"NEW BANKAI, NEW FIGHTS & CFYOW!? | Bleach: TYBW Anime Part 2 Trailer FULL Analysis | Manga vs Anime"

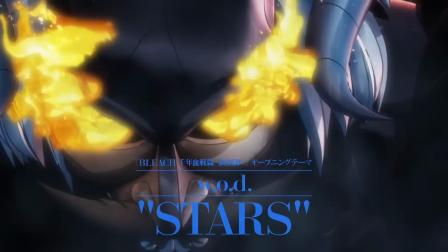36:43 Kokujo Tengen Myo always used to look so amazing and feel so grandiose in the original anime,
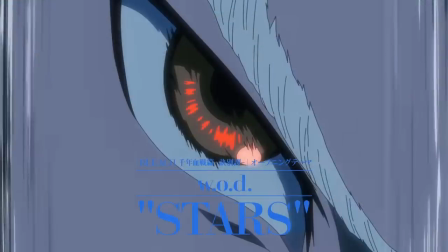36:49 so it'll be interesting to see how this fares in comparison.
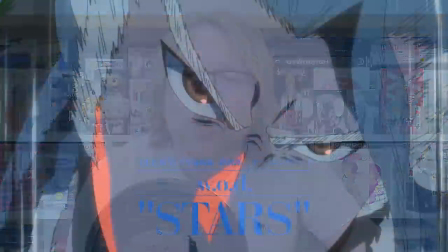36:52 Afterwards, we get a very small tease of human Komamura before the scene switches to Kensei and Rose. Interestingly, the trailer has so far been playing out in chronological order in accordance with the source material, showing us first Toshiro versus Basby and Kangdu, then Soifon versus BG9, then breaking it up with Shinji's Bankai, which is weird, maybe indicating it appears earlier than I think, before carrying on with the next few fights.
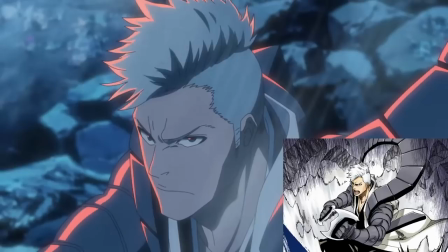37:18 We see a few brief shots of Kensei and Rose, including a shot of Kensei from chapter 560,
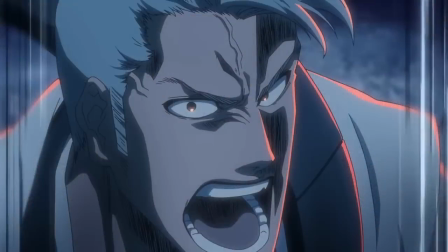37:23 which looks almost unchanged from the original teaser trailer.
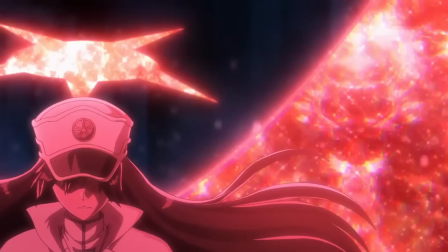37:28 This is then followed up with a bit of a showcase for the Bambi, specifically showing a fair bit of Bambietta in her Volstendig, which by the way looks absolutely wonderful.
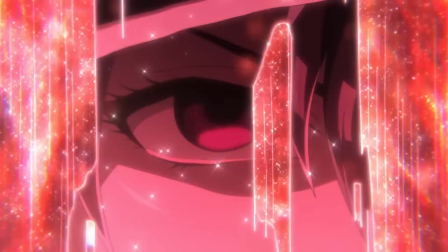37:37 I love the effects used on the holy forms, that glittering angelic light works really well,
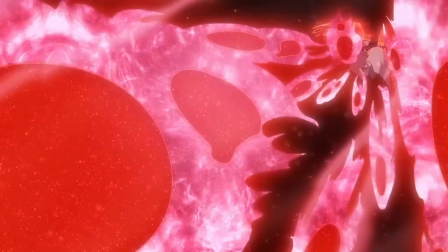37:44 and of course, it's great to see they've committed to giving them their own individual colours, thankfully. I believe Robert's holy form in the first core has actually been retroactively changed for the Blu-ray release, which is great.
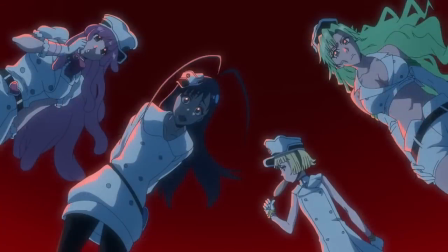37:57 We then see the Bambis from chapter 558, where Giselle would eventually kill Bambietta and enslave her.
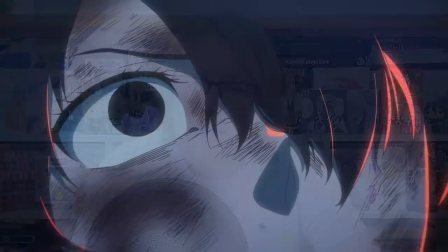38:04 It's definitely creepy hearing Bambietta pleading to her overlaid on top.
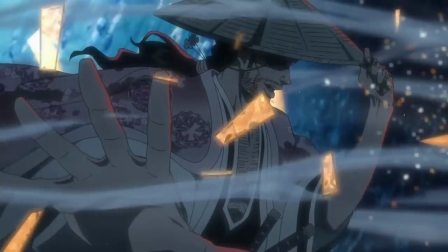38:09 Next up is a somewhat new shot of Kyoraku, though I think it's just an angle change on this moment from chapter 559 where Hashwolf shatters Nanao's first barrier.
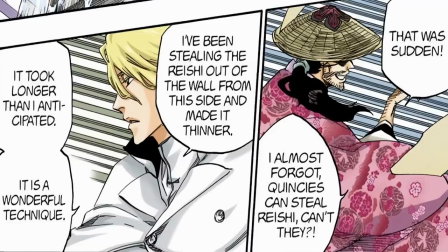38:20 I'd love for this to be turned into something of an actual fight, though I don't think that's going to happen personally. This is capped off by the exchange between them as Hashwolf is summoned away,
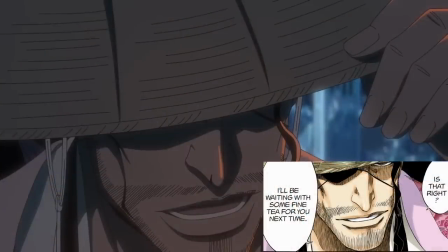38:30 which tells me Kangdu and BG9 are still going to suffer the same fate as before.
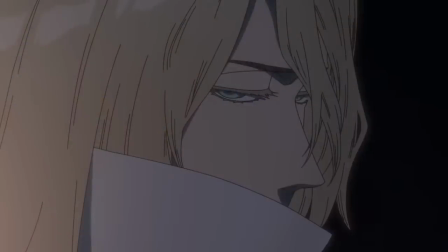38:35 Now, I don't mind that, so long as they get a better, more extended fight before being killed for no reason.
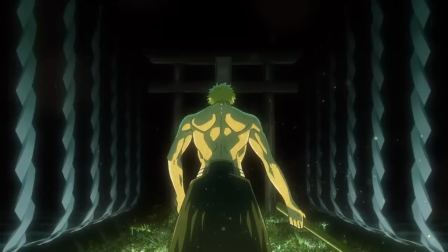38:40 And then we're treated to some more brand new scenes of Ichigo's intensive training in the inner sanctum of Ichibei's palace. This spooky, eerie green and yellow light works really well here.
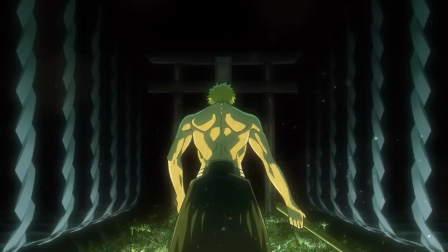38:53 It's kind of difficult, though, to tell exactly what's going on. It almost looks like there's grass on the floor in front of him, but I'm not sure exactly. Anyway, the next shot, which looks, again, incredible,
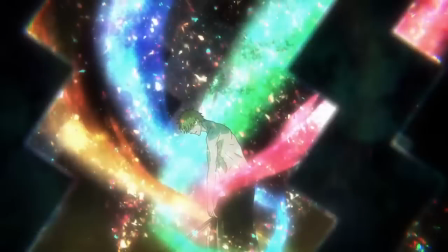39:04 shows four strands of colourful Raiatsu swirling around Ichigo as he staggers in place. As many people pointed out on my reaction video,
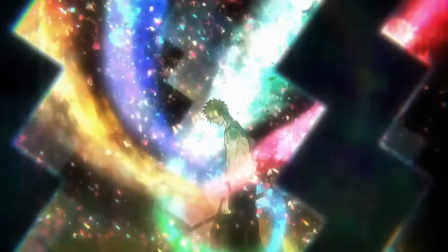39:13 this is likely representative of the four key spiritual races of Bleach, all of which exist within Ichigo. Red is presumably Shinigami, blue is Quincy, which leads me to believe there could be separate streams for Hollow and Fullbring, or if not, we can assume Hollow and Fullbring are mixed together as green and human is gold.
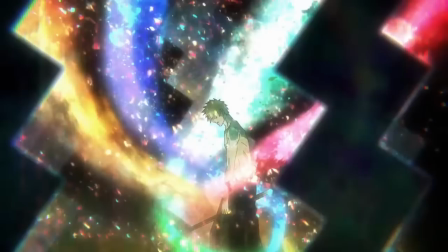39:33 But again, is it likely to be human or is it likely to be separate streams for Hollow and Fullbring? Either way, it's a really fantastic, mystical and even divine image,
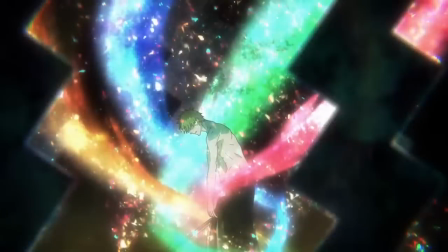39:43 especially as he's surrounded almost completely by talismans draped from the walls. And again, I really like that they are hammering home the fact that Ichigo is a perfect hybrid of all the races. That explains so much about him. It's interesting that he stumbles.
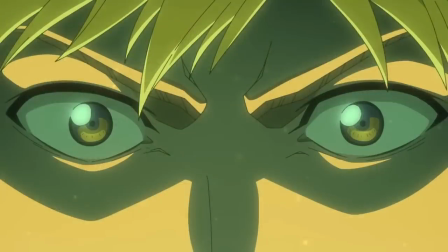40:00 Whatever he's been doing here is taking its toll. With this new emphasis on Ichigo's training, I hope we actually get to see the fruits of it a little bit more.
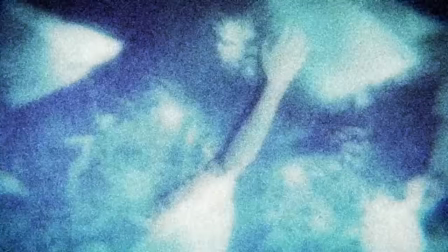40:10 Things do get very interesting here.
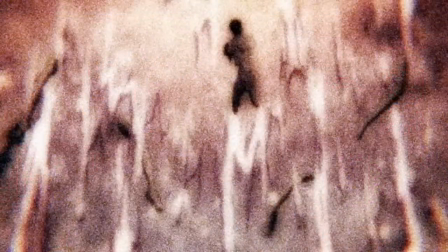40:13 There are very fast, blink and you'll miss it, flashes of a grainy image as we see Ichigo, his eyes suddenly opening wide.
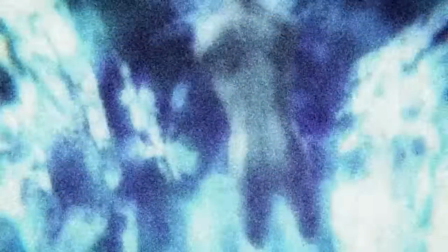40:22 These images are unmistakably of none other than the Soul King himself. While it's difficult to tell for sure, it almost looks like the process of his mutilation and imprisonment played out in stages.
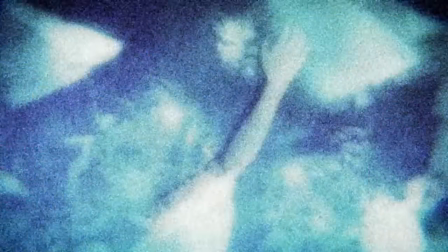40:34 We see Reo's right arm being removed, as well as a close-up look at his legless form before a shot of him in his crystal prison. The first image doesn't seem to fit this sequence, as he already seems to be split apart at that point, though there's some kind of what looks like fire surrounding him.